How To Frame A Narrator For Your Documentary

Hi everybody, I'm Clinton from Practical Matter Films, and today I'm going to show you how to frame your narrator in your documentary. I'll be using a few clips from our first documentary, Different Roads to Heaven, and a clip from our short film, Counseling History, as examples. There will be links in the description for the trailer of Different Roads to Heaven and the bloopers for Counseling History. For those of you interested in the technical aspects of the films, they were shot on a Sony CX900 and a GoPro Hero 5 Session, and they were edited on Final Cut Pro 10. This video assumes you have a basic understanding of the rule of thirds and you know how to find the grid on your camera. We may do a video in the future on the rule of thirds. With that said, let's begin.
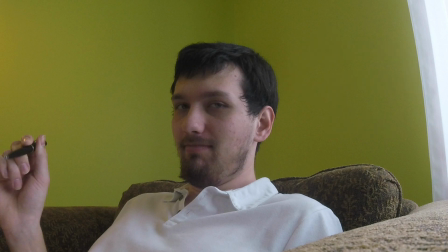(0:42)
This is Nick. He's part of the team at Practical Matter Films, and this still image of him is from our short film, Counseling History. Now wait, you might be asking, why am I showing you a frame from a comedy when this video is about documentary narrators?
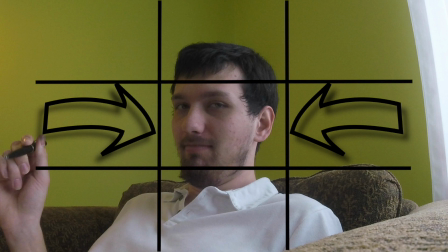(0:54)
Well, let's pull up the grid. Notice how Nick is center of frame, and the shot is somewhere between a close-up and a medium, but it's still at eye level.
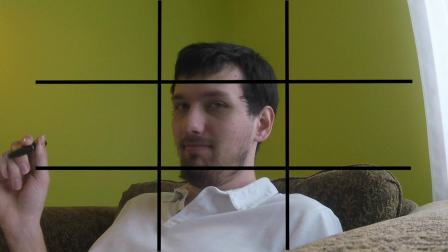(1:03)
A traditional narrator that is in the film should be center of frame at a medium shot, eye level. The reason for this is when they are talking in the film, they are directly addressing the audience. When interviewing a subject, you'll have them either have the subject move on the left or the right side of the frame.
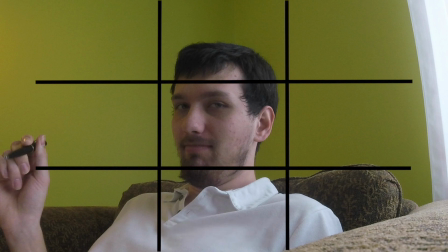(1:20)
To give a comparison, it would be like in a book when you're reading narrative prose versus dialogue. You'll notice this more in news stories when a reporter is directly addressing the audience versus when they are addressing someone being interviewed.
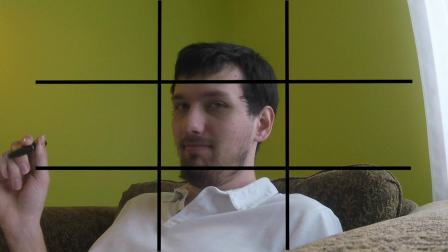(1:34)
Now, let's hop over to some frames from our first documentary, Different Roads to Heaven, and observe how I break these classic rules.
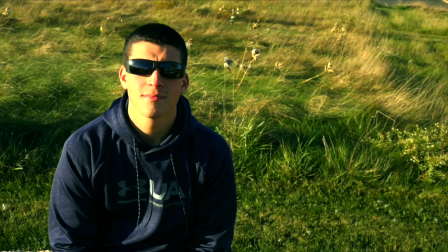(1:42)
This is Jacob. Jacob was the narrator for our first documentary, Different Roads to Heaven. Alright, let's pull up the grid. That's better. How would you describe this shot? I'll give you a sec. Pencils down, time is up. If you said high angle medium shot, you would be correct.
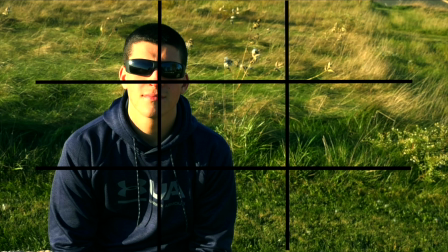(2:01)
But notice that Jacob is on the left side of the frame instead of the center. The only classic rule which is followed in this frame is that he's at a medium shot. Why would I change this? Well, first off, in the clip, he's not directly speaking to the camera.
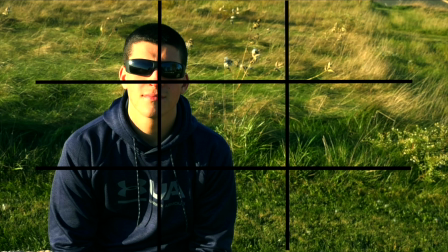(2:17)
We have music playing over the clip, and then when the film transitions to the next shot, he begins to narrate over the footage. I should mention that this is in the beginning of the film as well. Since he's not narrating in the footage like a news reporter would, this gave us some wiggle room to play around with composing this shot.
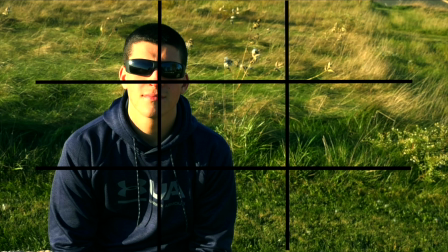(2:35)
Another reason why the narrator is center of frame, typically, is because they know all the information ahead of time and they're just relaying what they know. However, we wanted to convey that he didn't know everything ahead of time and still had much to learn, or we had to work towards the center.
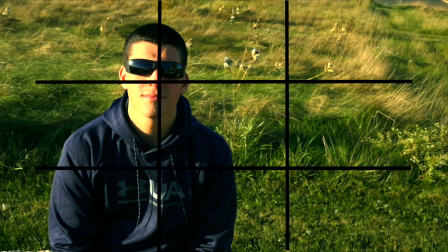(2:54)
That explains the positioning of Jacob in the frame, but what about the high angle? The angle should be eye level traditionally, but we decided to go with a high angle. Why did we do this? To answer this question, here's a brief explanation of angles and what they convey.
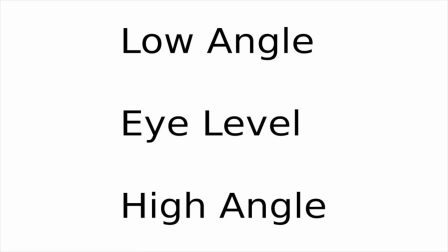(3:13)
There are three basic angles in filmmaking. The first is a low angle when the camera is looking up at the subject. The second is an eye level when the camera is looking, well, eye level at the subject, and the third is a high angle when the camera is looking down at a subject.
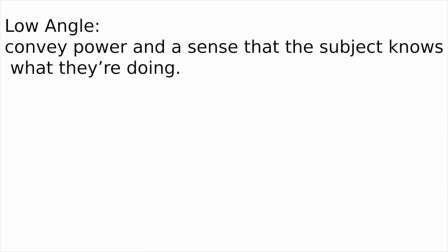(3:30)
Low angles traditionally convey power and a sense that the subject knows what they're doing.
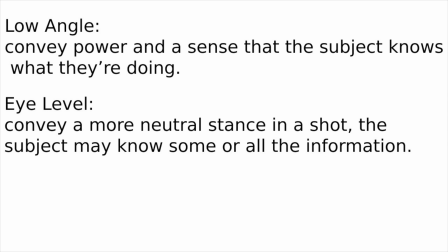(3:36)
Eye level angles convey a more neutral stance in a shot. The subject may know some or all of the information.
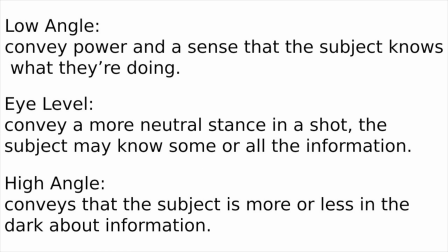(3:42)
The high angle typically conveys that the subject is more or less in the dark about information. Most angles in film should be eye level, and the use of high or low angles should be reserved when you're trying to make a point.
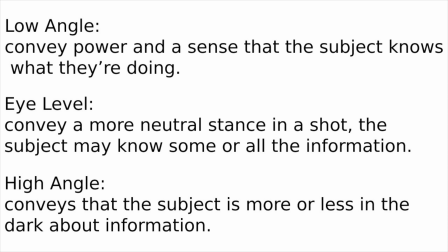(3:57)
In writing, this would be like making your text bold or in italics because you want to stress something. Alright, let's get back to Jacob.